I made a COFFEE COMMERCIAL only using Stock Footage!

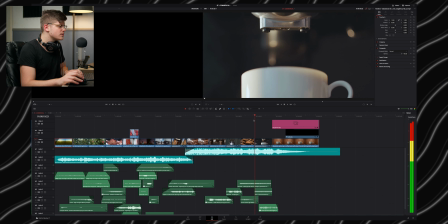[4:34]
After that, the coffee beans themselves, the coffee machine pouring them into the mug, and finally this nice shot with the Tespresso logo I choose for this commercial in order to,
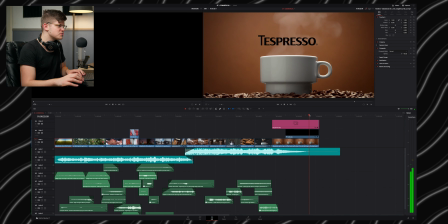[4:46]
not using the original logo of Nespresso. So as you can see, really simple. There aren't many effects in this commercial. Really simple and easy to understand.
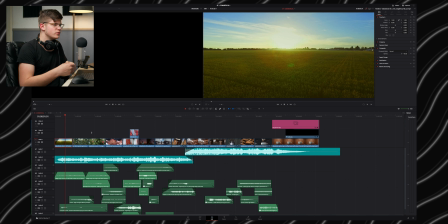[4:57]
So after we saw all the shots, let me explain you the color grading process of this commercial.
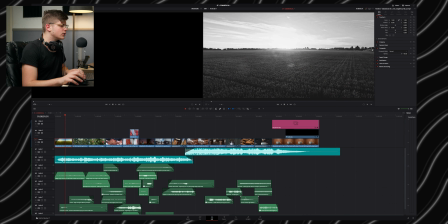[5:02]
So let's turn on the color grade and let's move into the color page. So right now let's turn off the music. So let's put a mute on everything.
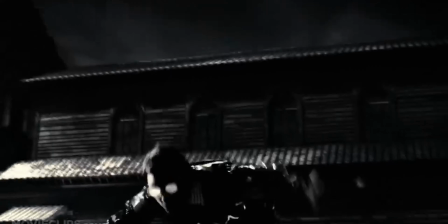[5:13]
Good. So I wanted to go with a Sin City vibes look for the commercial,
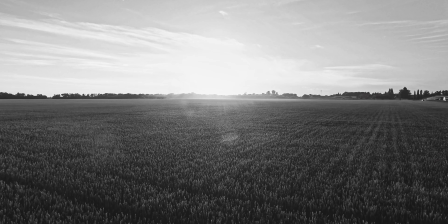[5:21]
not too complicated, like a black and white, really simple, really contrasty, really poppy.
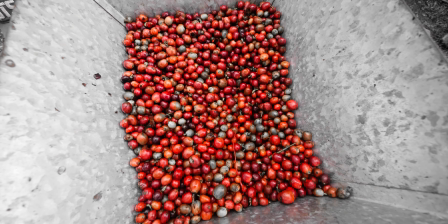[5:26]
and only separate the coffee beans and the colors of the coffee beans
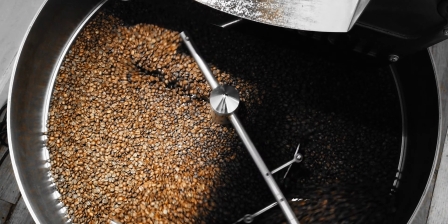[5:32]
from the rest of the shot in order to create separation and focus the viewers only on the coffee beans.
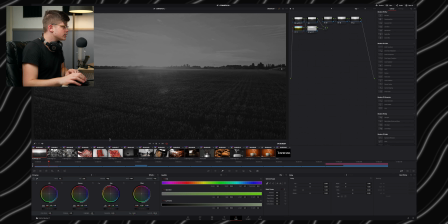[5:38]
So let's see what I did. The first one is just only 8 nodes.
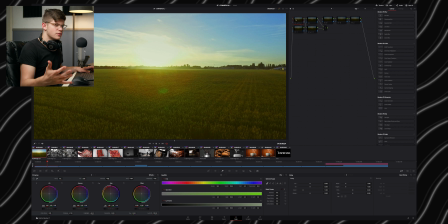[5:42]
This is the original shot.
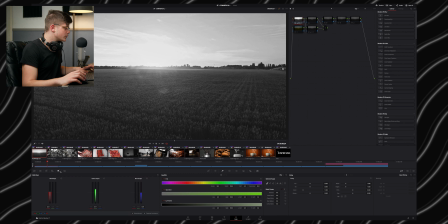[5:44]
So the first one is just primaries and RGB mixer, which I monochrome the shot by clicking on this.
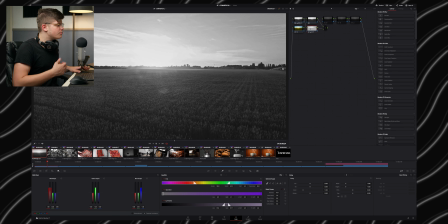[5:52]
So the second node is just to separate the sky and pull a little bit from the details so we can see without and with, without and with, really simple.
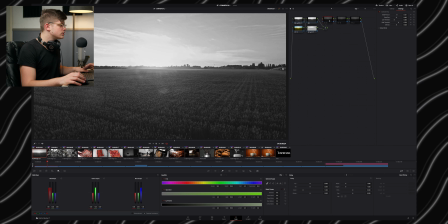[6:04]
The sixth node is only to sharpen it, so I added a contrast pop effect.
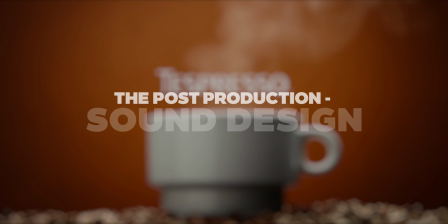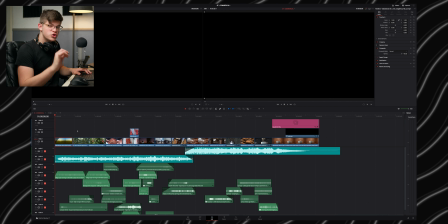[6:21]
So the sound design in this project took me about 2 days to complete and find the right sound effects. So let's unmute everything and let's hear everything without the music, only the visuals and the sound effects. So
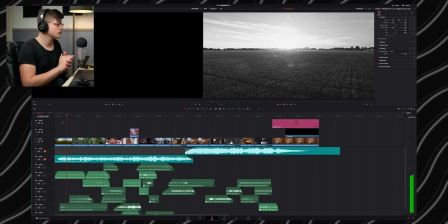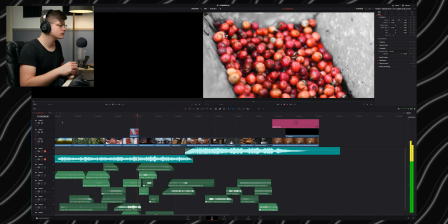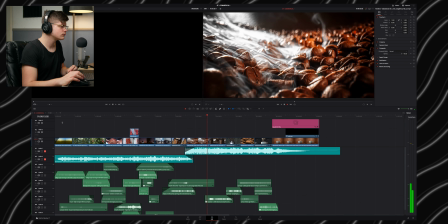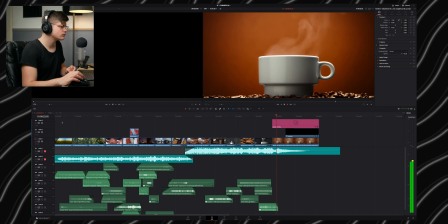as you can see, there are a lot of sound effects, something like 9 layers only for a 30 seconds commercial that I did myself, so quite a lot.
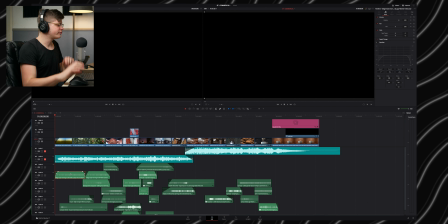[7:14]
Let's look at the breakdown. The first sound, which is this one, as you can hear, is just a sound of village early morning in the field, really suits the job.
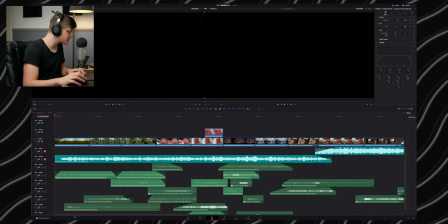[7:29]
And the second one is the European forest, and the sounds of the birds, as you can hear.
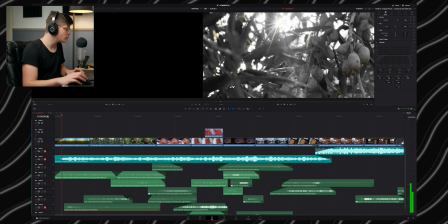[7:39]
So birds.
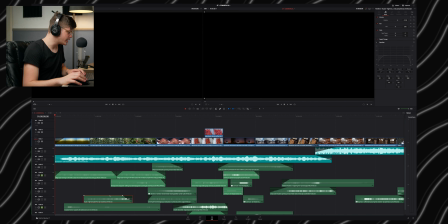[7:41]
So the third sound effect is rituals, high tone, glow, flare, and this is what it sounds like alone.
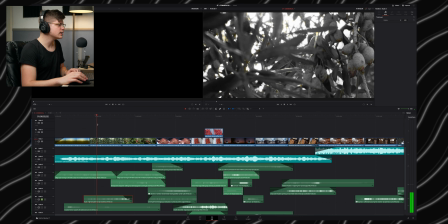[7:51]
So you can see that it kind of enhances the sun and adds a third dimension to it.
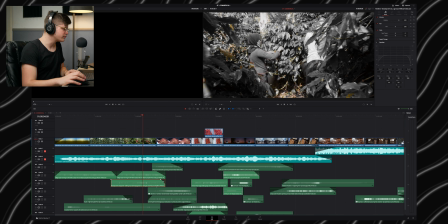[7:59]
Okay, so this sound effect is only footsteps on leaves,
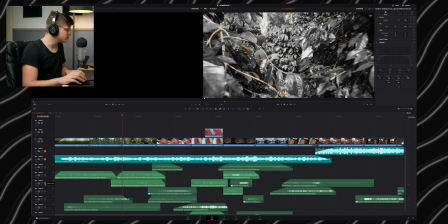[8:03]
so if you hear it without, you can see how weird it sounds without the leaves sound.
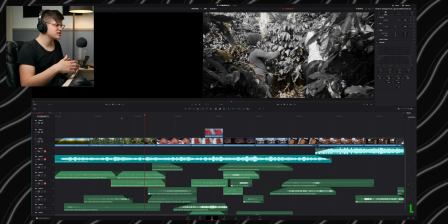[8:09]
So let's mute this. You can see that the cinematographer is walking, but there is no sound, so it sounds empty. This is why I added it. And the next ones, let's turn off the reverb and let's hear it without.
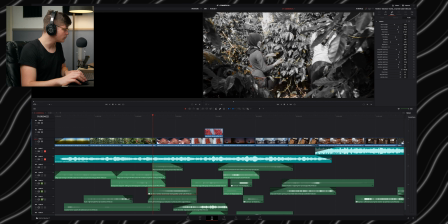[8:26]
So solo it.
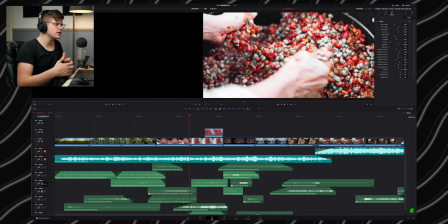[8:30]
So as you can hear, it's only coffee beans being moved by hand. So what I did is I took a reverb effect with really low room height and length.